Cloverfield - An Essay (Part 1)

I mean, it's not like Clover is going out of its way to sneak up on people just to get a good scare out of them.
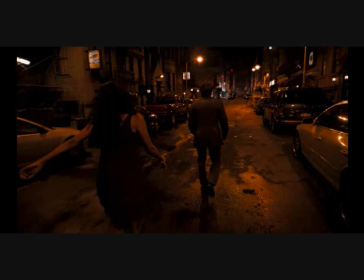16:39 Now granted, there are sounds of explosions and other sorts of commotion in the background beforehand, thus hinting at the possibility of the monster appearing.
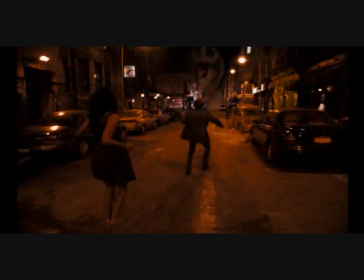16:47 However, it's still not enough for me to deem this sequence as totally logically sound.
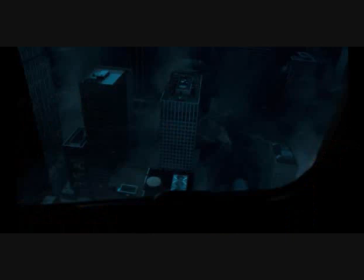16:52 Another scare moment involving Clover that's pretty awkward is one which occurs during the helicopter sequence.
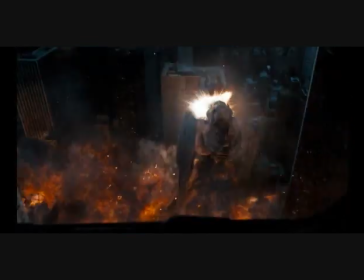16:59 After our remaining heroes witness the monster being bombed to high heaven,
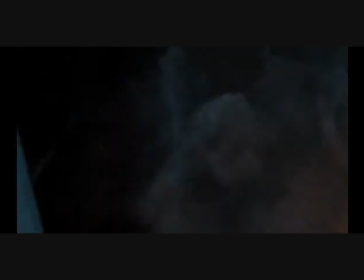17:03 there is a brief moment where it's believed that the bombing run was a success, until the monster suddenly attacks the helicopter that our heroes are in,
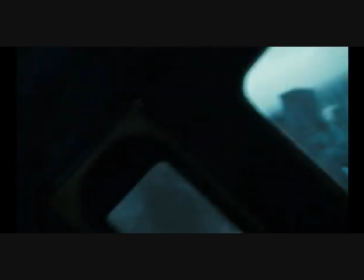17:11 and send it crashing down.
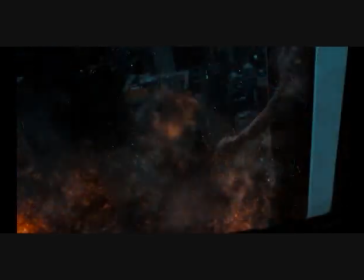17:13 Up to that point, the scene was very well done, where we get the spectacle of seeing Clover in full, as well as the bombing which is brought down on the creature.
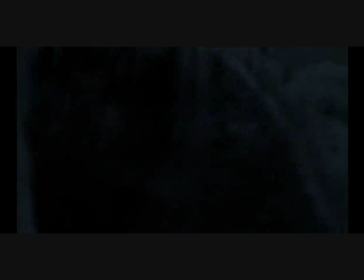17:21 But then there is the question of how was Clover able to lunge upward at the helicopter the way that it does, and more importantly,
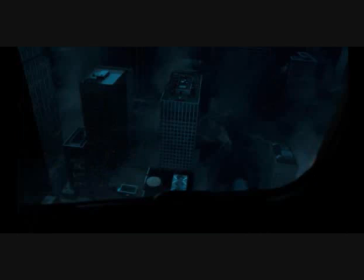17:30 why wasn't the helicopter which our heroes are being transported in not getting as far away as possible from where Clover is,
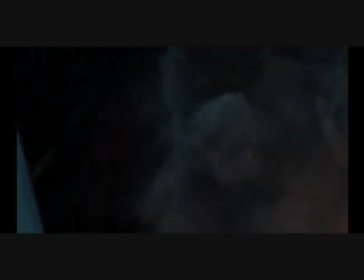17:36 just in case the creature goes after them? These questionable bits do affect the scene's overall quality due to how,
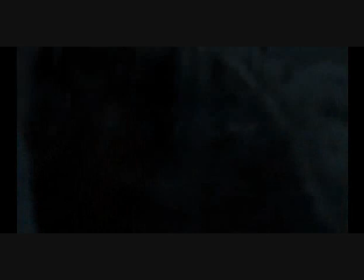17:44 if the monster doesn't attack the way it does, from as far upward of a distance as it does, the helicopter crash doesn't occur,
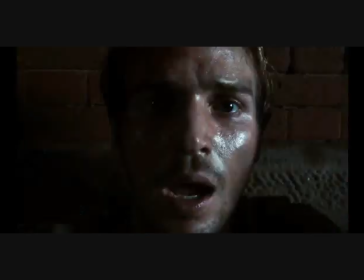17:51 which in turn would result in the ending no longer be impossible.
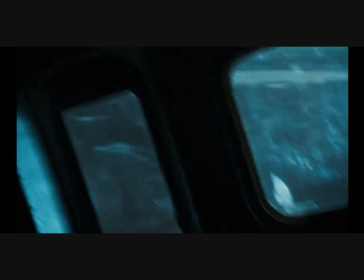17:55 I will say, though, that the helicopter crash sequence is very well executed in terms of immersing the audience in the feeling of the chopper going down suddenly,
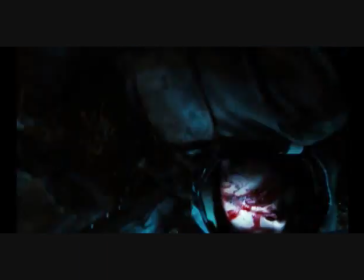18:03 along with the potential mortality which will come upon impact. Also, I do appreciate that the aftermath of the crash resulted in not only the deaths of the chopper's pilots,
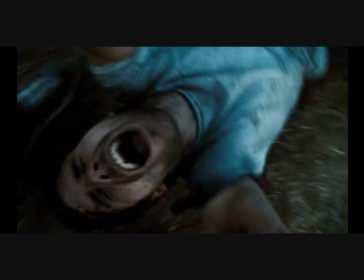18:12 but also Rob having sustained a significant injury in his leg.
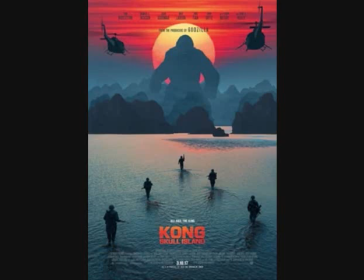18:16 Unlike in something like Kong Skull Island, where several major characters are able to remain unscathed after enduring insane helicopter crashes.
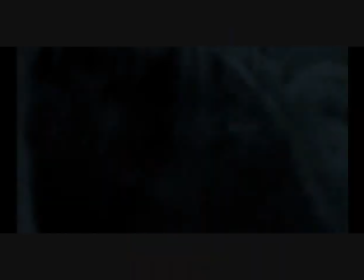18:25 So, not the most realistic sequence overall, but points for realism in certain aspects.
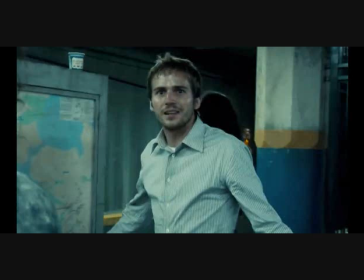18:31 Now, before I go any further, I do want to highlight one scare sequence involving Clover that actually is logically sound,
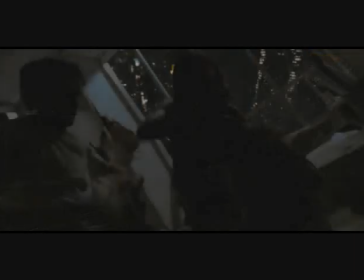18:38 and that is right after when Rob, Lily, and Hud are patching Beth up before they leave.
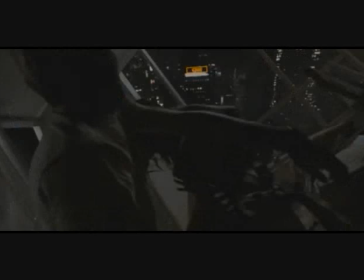18:43 The monster shows up out of focus and in the background only to let out a roar and make its presence known,
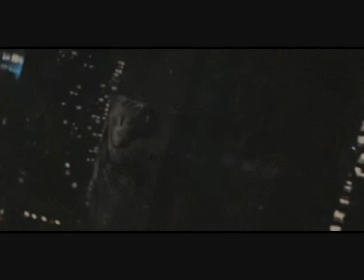18:49 so then Hud zooms in on the creature as it's approaching the apartment complex.
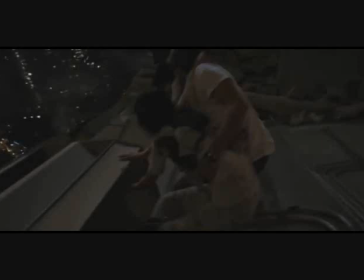18:54 It's an effective scare, and it's built up in a logical, well-executed manner.
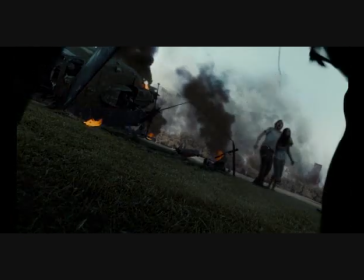18:59 So, there's that. Now, the last scene that I want to discuss is the monster's final on-screen appearance where it kills HUD.
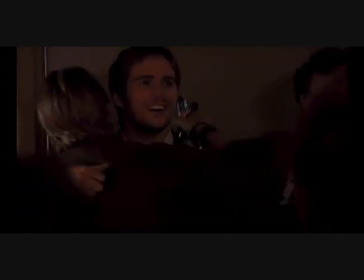19:07 First, the pros.
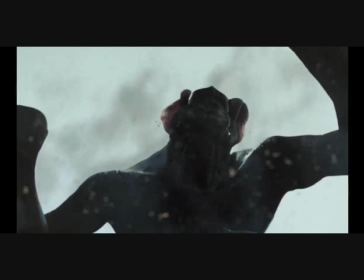19:09 HUD's sense of overwhelming shock and tear as Clover stands right in front of him and sees him is very well captured by T.J.
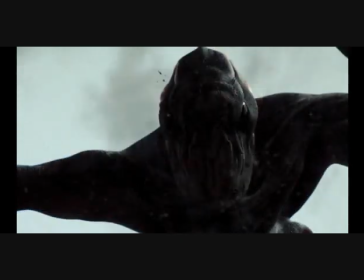19:16 Miller. The CGI on the creature is well rendered and it's lit in a natural way to where it looks nigh-realistic,
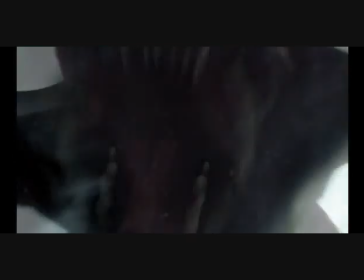19:23 and the sound design of HUD getting gobbled up is really well done in illustrating the gruesome nature of his death.
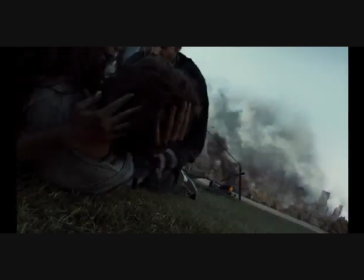19:31 So there's the pros. Now, onto the cons. The fact that Clover is able to appear and walk into Central Park while HUD
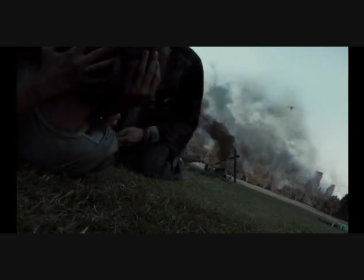19:38 and Beth are patching up Rob without any one of them seeing it is kinda dumb.
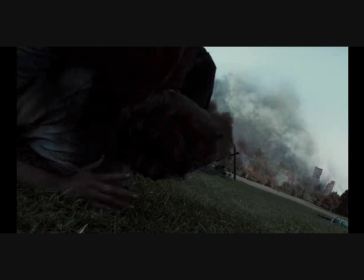19:43 I know Beth and HUD are hyper-focused on getting Rob back on his feet and to seek shelter away from the hammer-down protocol, regardless of their bleak circumstances,
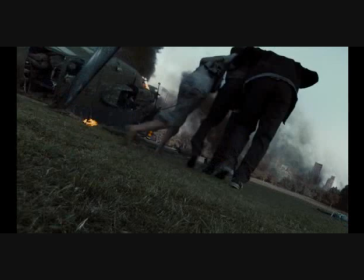19:53 but that still doesn't justify them not seeing the monster come up in an open field,
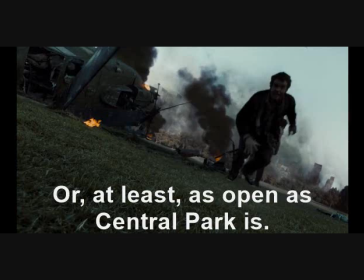19:58 as we know Central Park to be, especially considering the size of this creature.
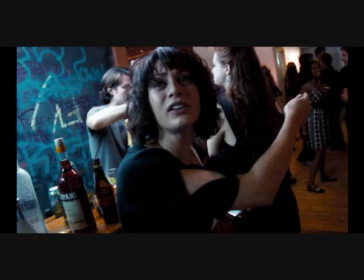20:02 Another con, and this is perhaps a bit of a one-two punch here, wow is that camera not only durable, but lucky as heck.
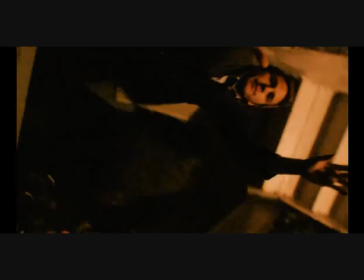20:10 Now yes, Rob's camera, which HUD carries for the majority of the film,
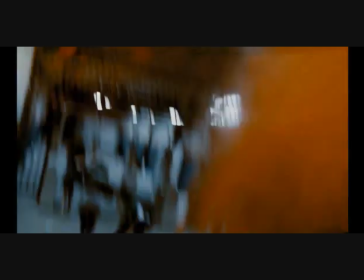20:15 is depicted to have undergone a lot of abuse throughout their trek, from all the trips and falls that HUD and the camera endure.
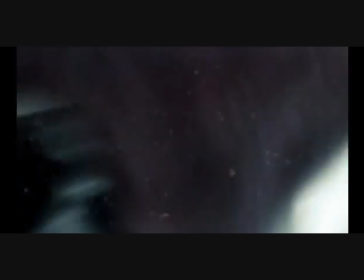20:22 But when Clover starts killing HUD, not only is it insane how the camera was able to survive the force from the monster chomping down on HUD,
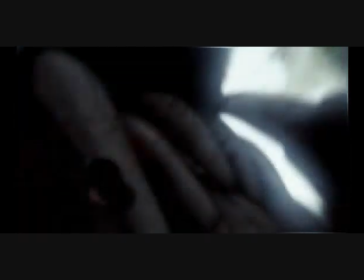20:30 but also, it is extremely lucky that only HUD's bottom half was eaten,
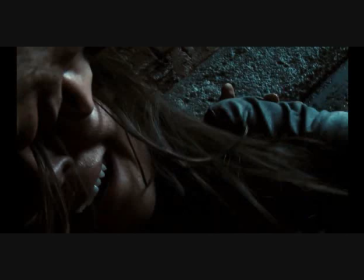20:36 Because otherwise, Rob and Beth wouldn't be able to make their final testimonies, and all that footage that was taken throughout the night would be lost forever.